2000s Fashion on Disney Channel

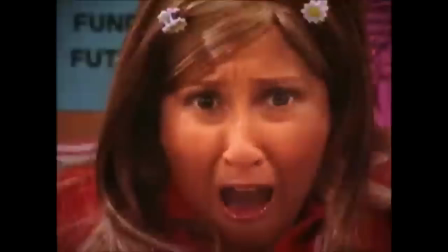746s
There's an internal conflict as she should impact the future which she usually does especially in situations that would embarrass her friends or herself.
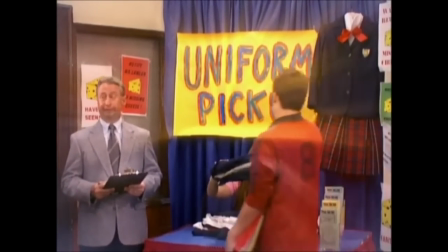753s
That's why Raven has a rather repetitive structure compared to any of the other Disney Channel shows. Raven gets a vision, she tells her friends, decides figures out how to stop it,
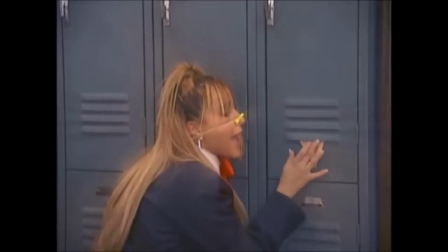761s
has a goofy costume maybe in order to complete the task and the vision most likely happens anyways.
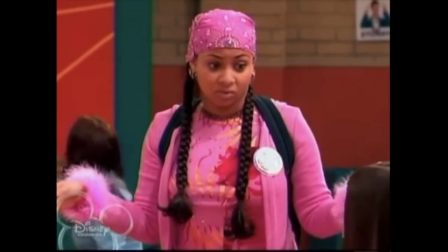767s
Raven's character is confident and loyal. She's very sure of herself and struggles to contain this secret that makes her different from her peers.
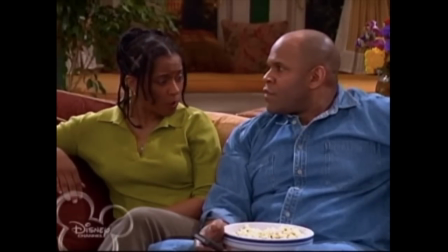774s
Raven has an identical family structure, Lizzie, with two loving parents and an annoying younger brother.
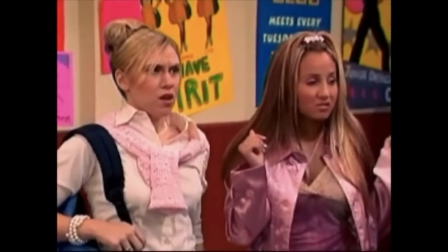779s
Like Lizzie, she wants to fit in and doesn't seem to get along with the popular kids at school, which we see through Alana hating her.
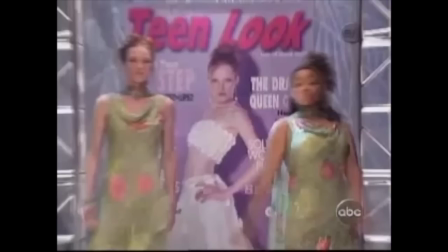785s
Raven is known for liking fashion and using it as a way to express herself.
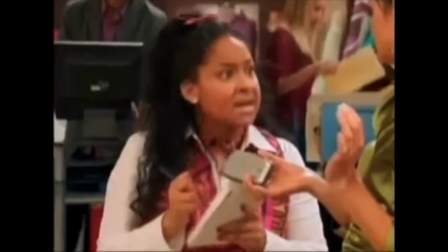789s
In season four, the show allows her to be more of a reality when she lands an internship with world-famous fashion designer Donna Cabana.
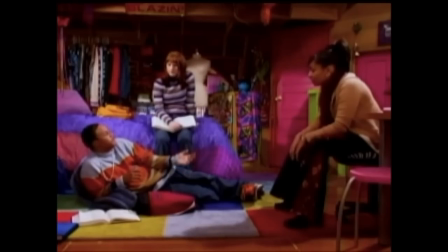796s
With Girlhood on Disney Channel,
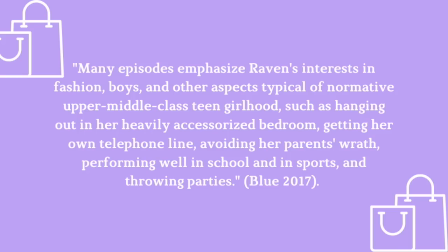797s
branding celebrity and femininity it says many episodes emphasize raven's interest in fashion boys and other aspects typical of normative upper middle class teen girlhood such as hanging out in a heavily accessorized bedroom getting her own telephone line avoiding her parents wrath performing well in school and in sports
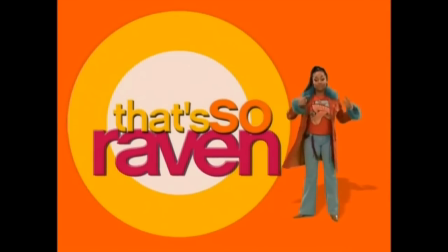815s
and throwing parties one of her signature looks is from the opening sequence with a stylish trench coat that's paired with an orange top and
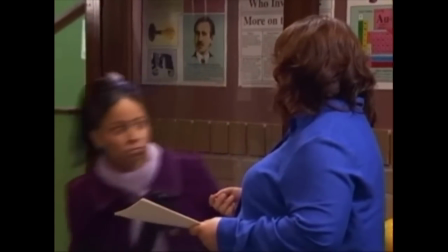822s
flare jeans coats and jackets are a big part of raven's wardrobe as she can usually color coordinate and emphasized how much she liked layering and matching.
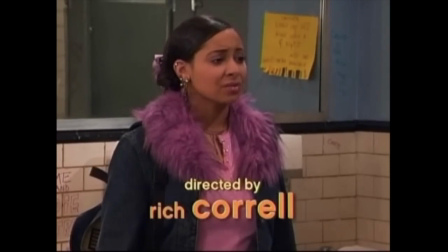829s
There was this purple jacket that she wears on top of a light purple turtleneck. There was a long line denim coat that has a purple fur trim which is rather bold and makes her stand out among her peers.
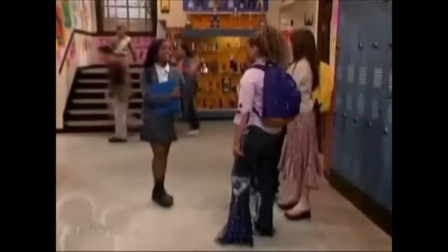838s
Raven exemplifies a decent amount of 2000 trends with one even being flare jeans.
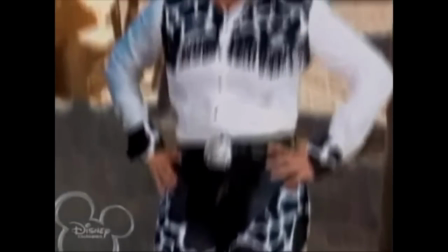843s
Just because Raven was known to be stylish when wearing one's trendy doesn't mean she wasn't scared to experiment like with her cowgore outfit that I would probably wear today complete with cow print from head to toe.
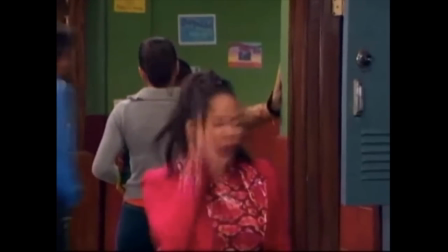852s
Or the snake prince skirt and top ensemble she wears that's complete with a red trench coat. She rocks high ponies, low ponies, and even the half up half down.
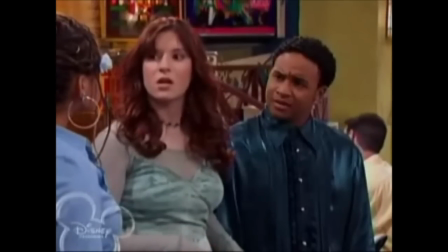860s
More staples were wearing a flower headpiece, varying in size, or bret clips that helped pin back her hair.
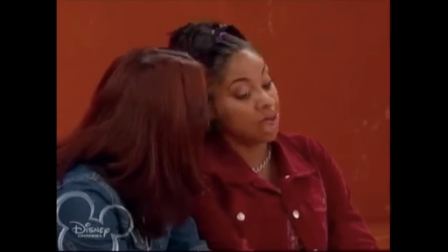866s
Chelsea's shown to be stylish as well. Her style seemed to be more thrifted.
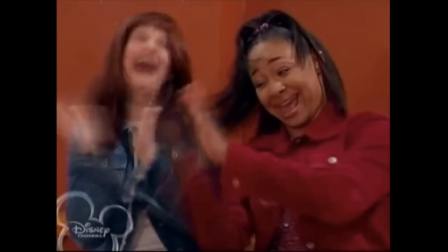870s
You could usually see her wearing an opposite color to Raven, like she might wear blue to contrast with Raven mostly wearing warm colors like pink and red.
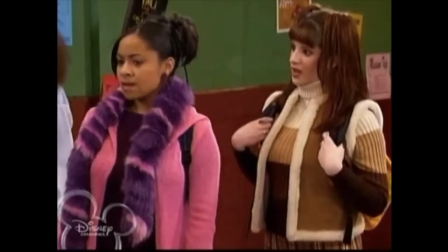877s
Chelsea wears cooler colors that can also include neutrals as a way to differentiate her personality from raven chelsea is shown to be absent-minded and her fashion
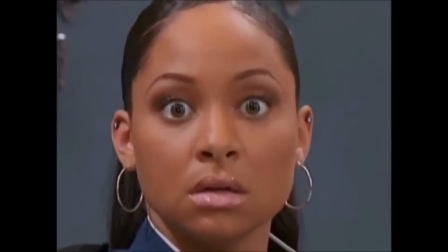885s
makes her blend in with the crowd unlike raven who wants to stand out raven baxter's blackness is rarely mentioned exclusively other than the racism episode where
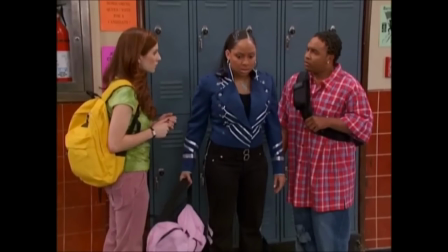893s
she tries to get a job and the store manager says we don't hire black people however race is underlying in the relationships on the show and its messaging
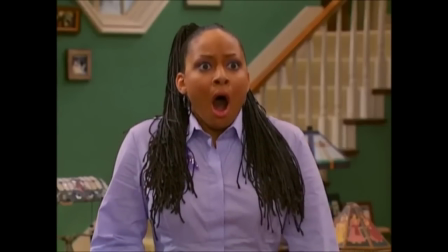901s
even if the show doesn't address it on a regular basis raven's moment was inspirational specifically to young black girls with her overall confidence in regards
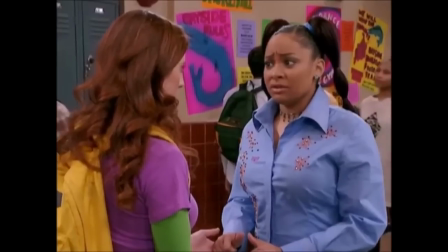910s
to her body and her career. This quote by Blue sums up accurately the conversations around Raven's blackness on the show.
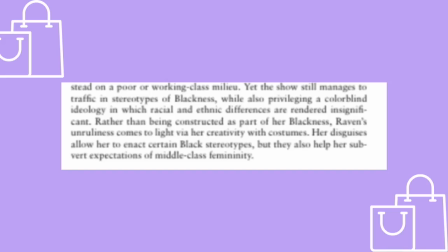915s
Yet the show still manages to traffic in stereotypes of blackness, while also privileging a colorblind ideology in which racial and ethnic differences are rendered insignificant. Rather than being constructed as part of her blackness, Raven's unruveniness comes to light via her creativity with costumes.
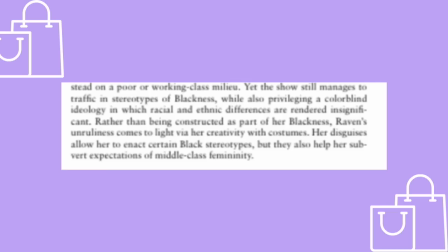930s
Her disguises allow her to enact certain black stereotypes, but they also help her subvert expectations of middle-class femininity.
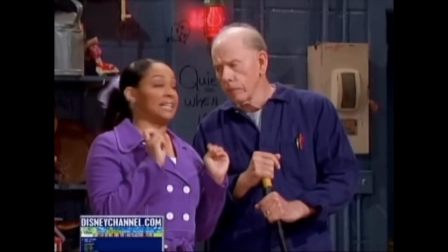937s
Raven Baxter's visions can be hard to handle at times, but her drive to make a name for herself through her love for fashion has not been forgotten.
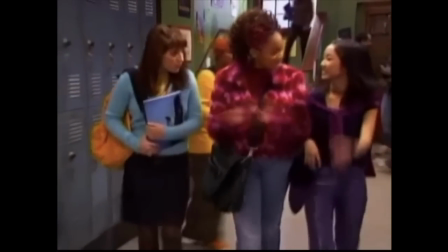943s
In regards to her fashion sense, I can't help but link Flair Jeans to Raven Baxter. Her love for her friends grounded her, and that leads to her final fashionista.
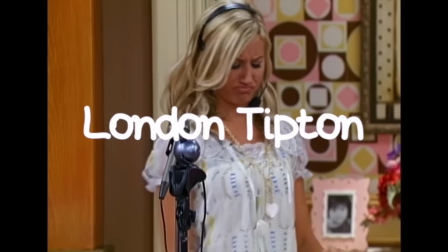955s Um, hello? This is Ye, me, not Ye, all you guys.
This is the only one on the list that doesn't lead her own show, instead one of the female leads.